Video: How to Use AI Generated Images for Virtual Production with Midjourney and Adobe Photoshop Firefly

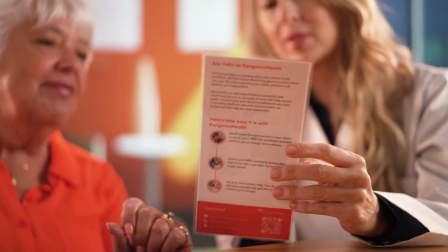4:05 But also it allows me to bump up the ISO really, really high without getting a noisy image and let the projector really pop. And so that allows me to get a much more realistic look, where like if the window light is bright, it should feel like it's bright. It shouldn't feel like it's a dim window and the talent's brighter than that. So doing that together allows that image to really feel like it's vivid and it's really behind the talent. The second and probably the most important thing when using AI images is obviously don't use something that would theoretically be in motion.
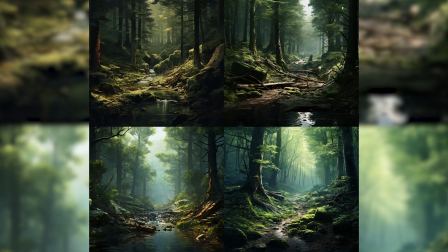4:36 Don't use trees at a park or something like that where they would be blowing in the breeze. If you have a static image and the thing feels like it should be moving, it's gonna give away that it's fake. So water movement, a crowded area, like at a coffee shop, people behind you, don't do that. You know, use things that are completely static.
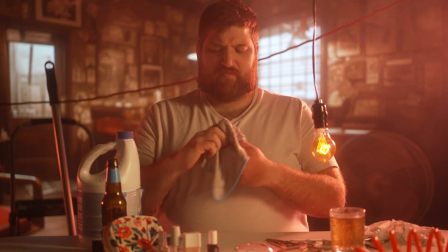4:52 That's why a lot of times I'll do indoor scenes, or if I'm outdoors, I will like maybe not have clouds in the sky, or just something to not give away that there's a lack of motion. And we've used these AI-generated background plates for tons of projects.
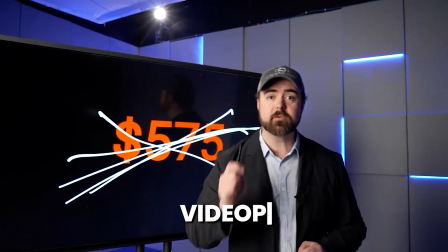5:04 We did a promotion for our free online webinar, the Video Pathfinder System, which you can check out at videopathfinder.com. But for our promo, I wanted to showcase a person in a restaurant, which was myself, eating basically a giant plate of parsley.
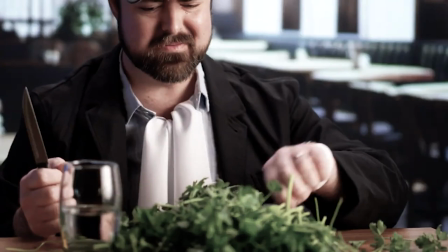5:18 And the joke and the gimmick and the hook of that video was to say, don't let your social media be just a giant plate of garnish.
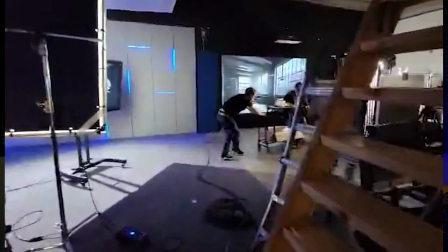5:24 And so we started off in a restaurant, but then we kind of do a wonder effect where the table is pulled away, and we reveal that we're now in an office. And so we did a background transition that we baked into a video file. And both of those, the restaurant and the office, was an AI-generated image.
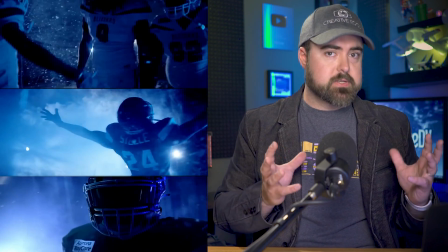5:41 We also did a project for the Green Bay Blizzard where most of the video was shot on location in a snowy wilderness, but we had a few pickup shots we needed to get in our studio. So we used an AI-generated image to match the background that we had previously.
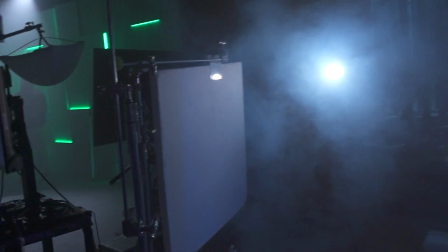5:53 And again, we were able to then shoot with smoke and snow and all effects that would have been really impossible to shoot in front of a green screen.
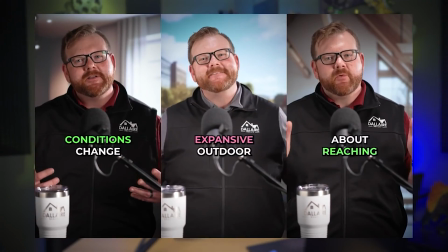6:00 And for clients that we do our short form content with, instead of just having one static backdrop, we're able to constantly switch it out and give our clients a variety of backgrounds when we shoot in our studio.
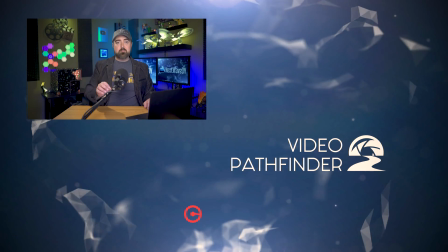6:09 Now, that Green Bay Blizzard video I just mentioned was a ton of fun, and the result was quite amazing.
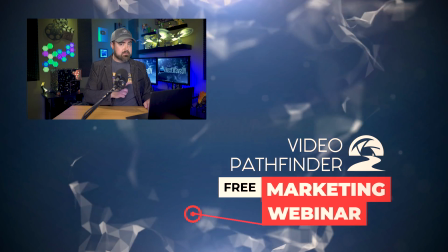6:13 And if you want to see the entire behind the scenes of that process, you can check out that video right over here.